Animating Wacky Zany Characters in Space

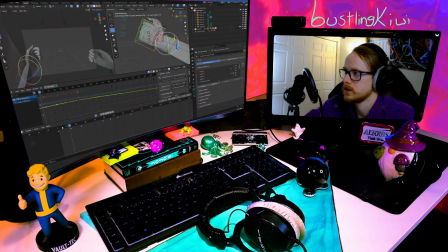(37:01)
Now it kind of feels like he's floating almost, which is good.
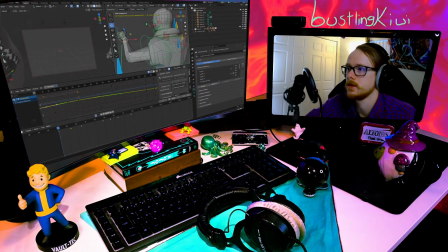(37:06)
That's kind of what we want. We're gonna kind of bring this down though. And then we're gonna shift this up a little. And then you're gonna round out this arc.
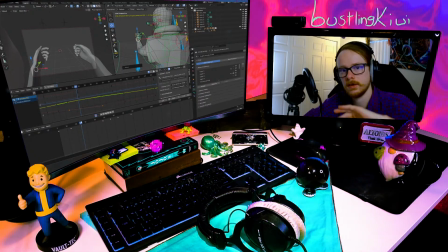(37:22)
And now we have a little arc.
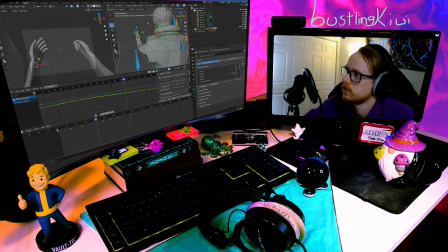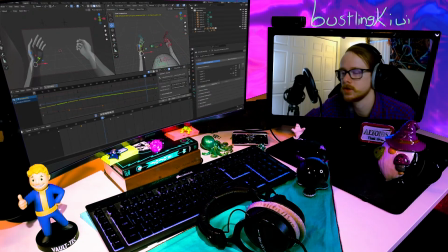(37:30)
See, it's all coming together. Just slowly but surely. That's animation for you.
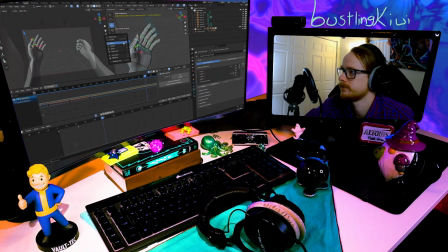(37:35)
Trial and error, and eventually you're there. We're gonna move our thumb again.
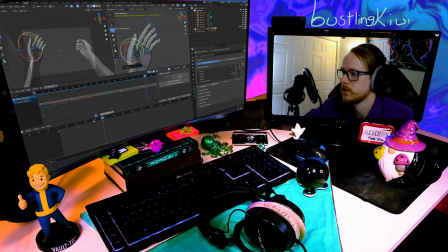(37:41)
Keep that guy moving.
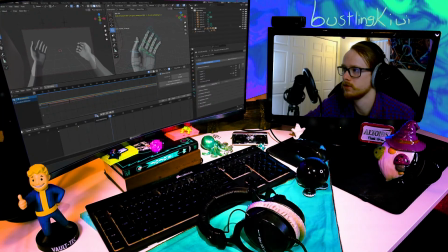(37:45)
And now that hand movement feels a little sudden, but also I kind of want him to be like
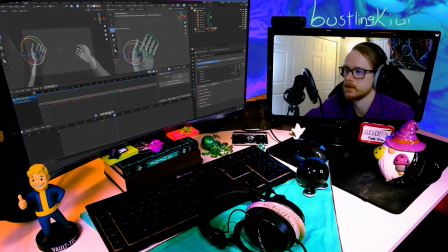(37:54)
realizing that he's existing again.
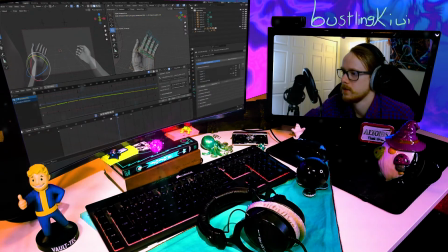(37:59)
So, maybe it doesn't need to happen this fast, but
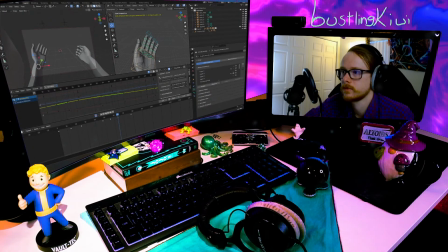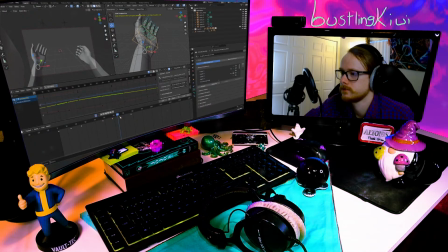(38:11)
pretty much the same motion. Just gonna move these out.
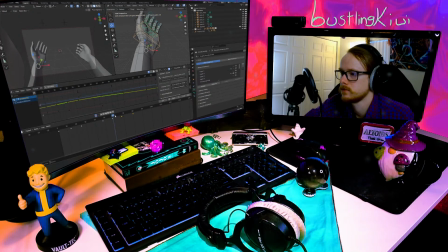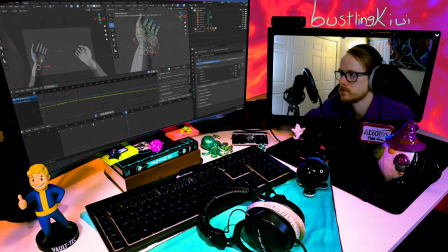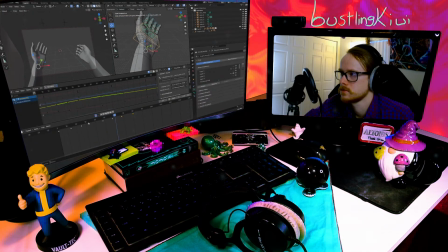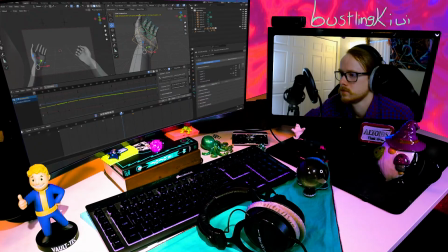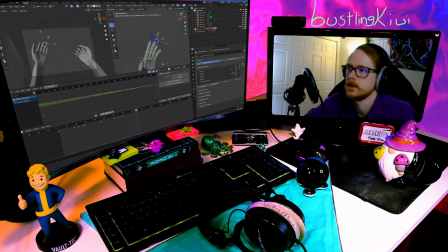(38:38)
Alright, and now I kind of want to bring the fingers back in, give him a little curling motion. He's testing out his movement capabilities, essentially.
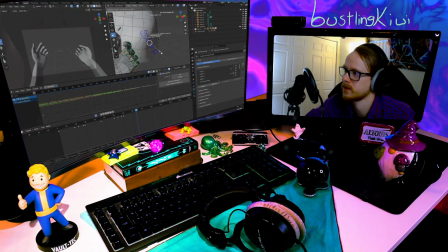(38:50)
Make sure those fingers work. I'm about to sneeze, but that's alright.
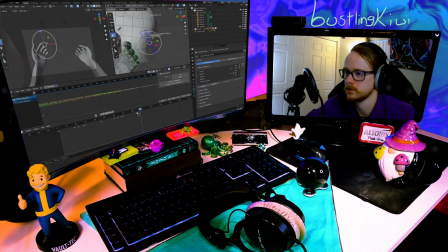(38:57)
That's a little too fast.
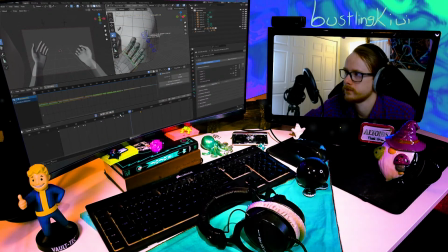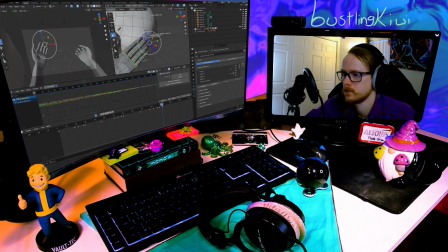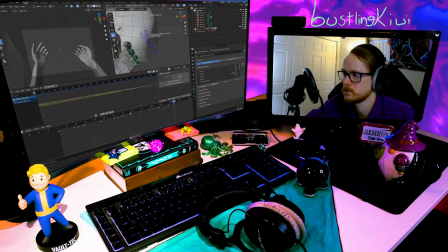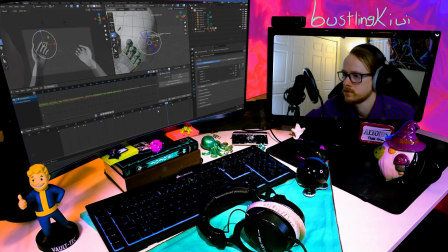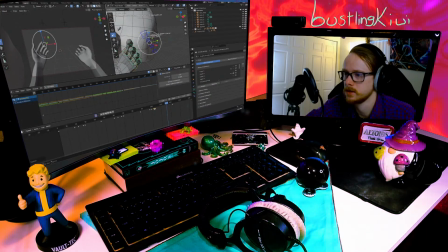(39:39)
The overlapping motion the second time isn't nearly as necessary. It actually feels a little strange.
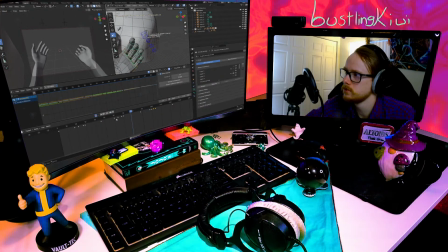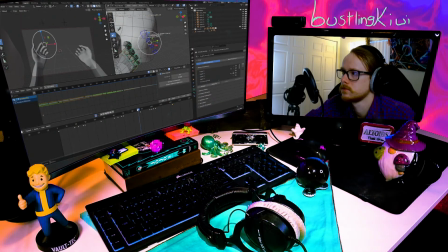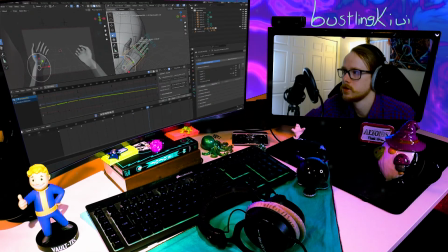(40:03)
Perfect, perfect. And it looks even stranger because we just don't have any motion for the major hand yet.
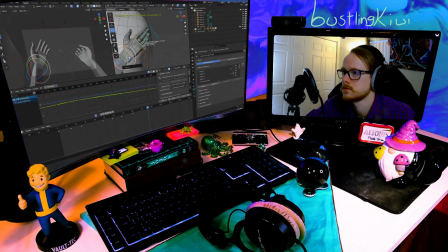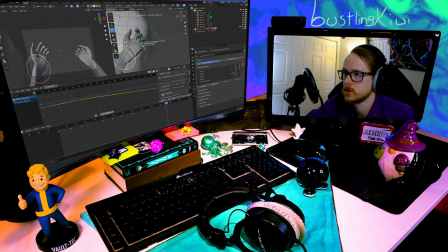(40:20)
Cool.
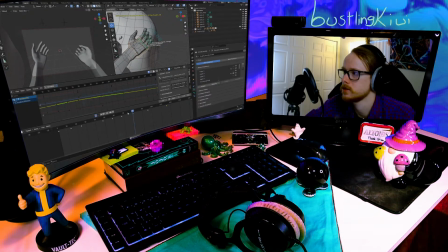(40:25)
Bring this in just a little bit more. See how this looks. Yeah, we're getting somewhere.
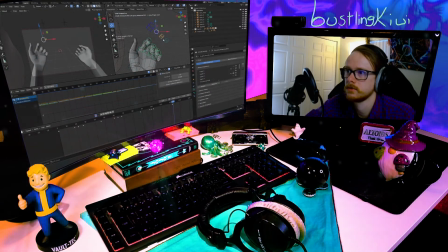(40:32)
The fingers are still a little odd. That's okay, we're getting somewhere.
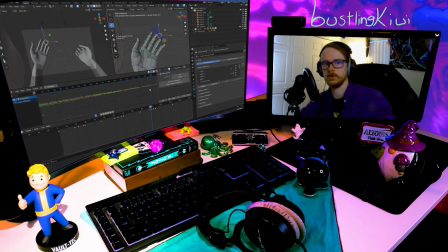(40:39)
Alrighty.
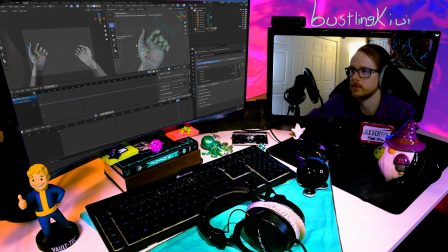(40:42)
It would also help if the thumb was moving a little more.